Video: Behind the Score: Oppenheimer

The Trinity sequence, which is about 7 to 10 minutes, I believe, leading up to the detonation of the bomb, is a masterclass in and of itself in film scoring and also in directing and editing. This scene is all about building up to what the entire film has been leading to, and of course, what will inform Oppenheimer's entire life. And then all of a sudden, you'll hear a quartet and an octet, and then you'll hear a full string orchestra.
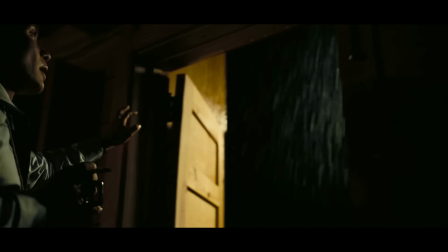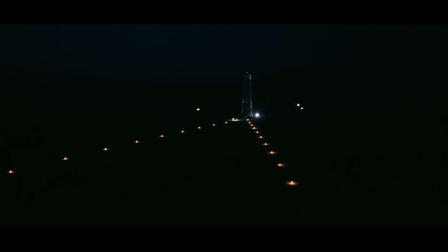And as we progress through this piece, the tempo changes, the time signature changes, it just builds in intensity. There's a lot of these sporadic, just sort of violin glissandos and clusters. I would describe it like chaos or like a swarm of bees or something.
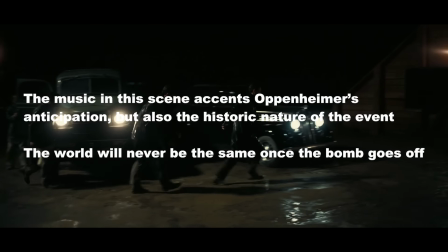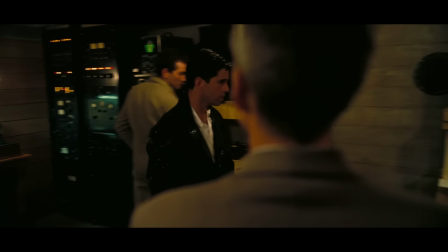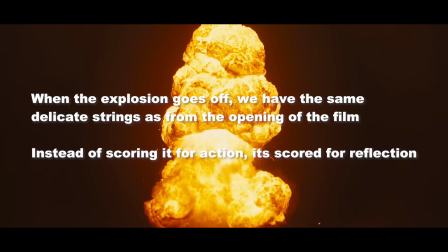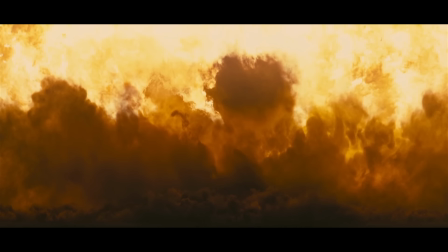Kitty Comes to Testify is a really beautiful piece because it's an interesting take on Kitty's theme. So Kitty's theme are really these piano chords that are separated by periods of silence, but the way that he arranged it for this specific piece with the use of the cello to create a little bit
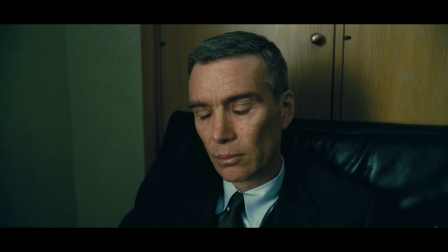2175s
of movement, it felt very beautiful, but also it felt defiant because this character at this moment is standing up to these people who are trying to take down her husband. And in this moment, she grows a lot of courage, I think, to really speak out as much as she can and try to defend herself and also to try to defend Oppenheimer.
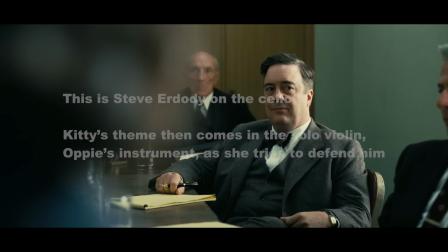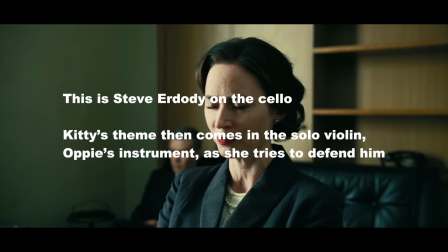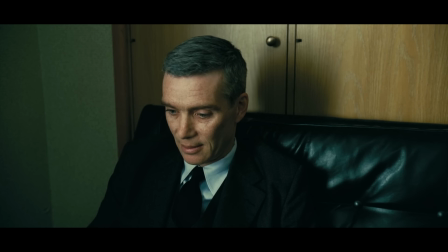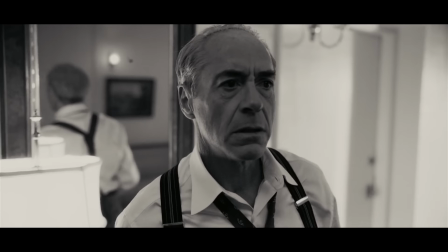2208s Tear me down. What's his angle? Do people need a reason to do the right thing? As he sees it.
This is also one of my favorite scenes in terms of the way that Göransson approached it, simply because of the fact that,
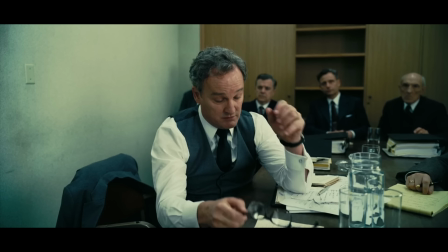2219s
again, there's no physical fights going on, but the dialogue is so pointy and so confronting,
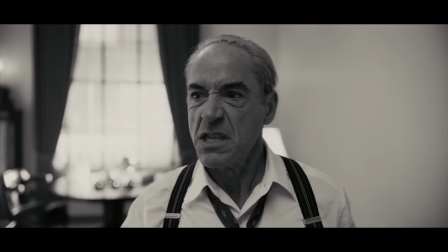2224s
and the music really helps to enhance the action of this moment by literally scoring it like an action scene.
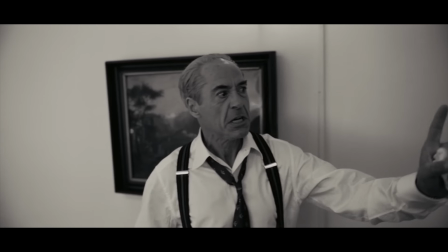2230s
This is sort of the moment when the boomerang has started to come back at Strauss. So Strauss has used all his resources to take down Oppie, but now in the end it's going to come back and haunt him in 1959.
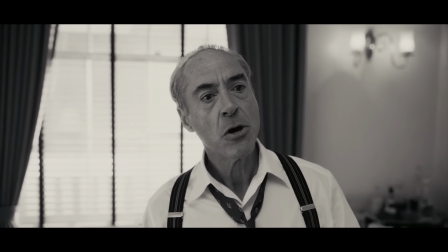2240s The most important man who ever lived.
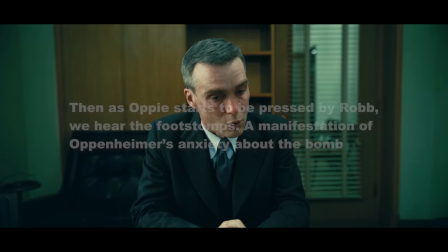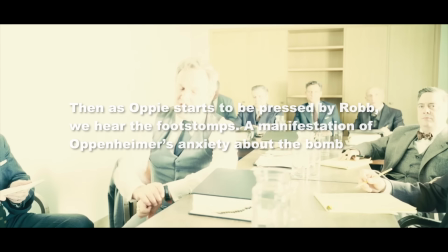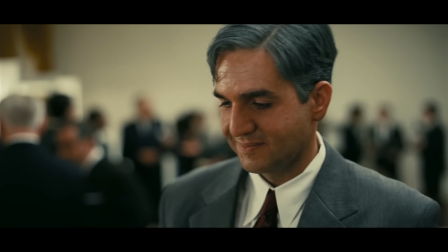2253s
The last cue of the film is also really fantastic. We're basically riding on the C-sharp minor for a while, and as Oppenheimer and Einstein are talking, and then finally when we hit that, I believe we did, it goes to an E minor. And so it modulates in that exact moment, and it's just so spine tingling, and you hear the foot stomping and the increase,
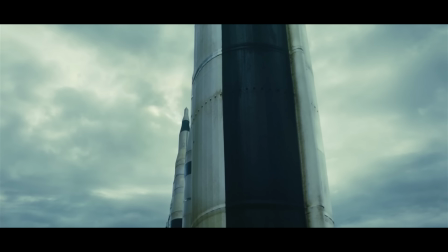2278s
and you see those images of him visualizing the nuclear arsenal build up. With Chris's films, how he ties the whole journey together. Yeah. The whole end ties it in with the beginning, and the details in the filmmaking, and how we also put the details of that in the score as well.
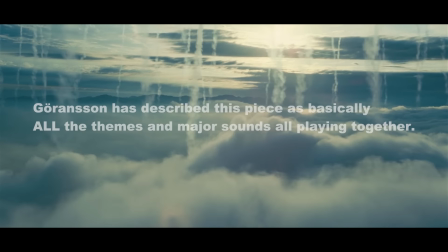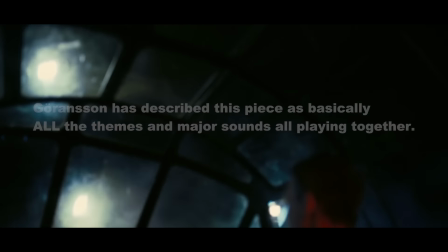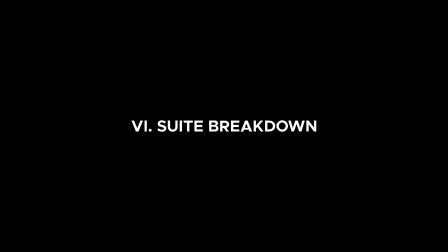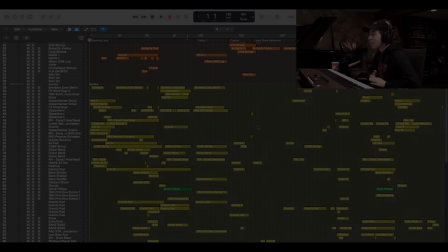2322s
Alrighty, so let's dive into my arrangement.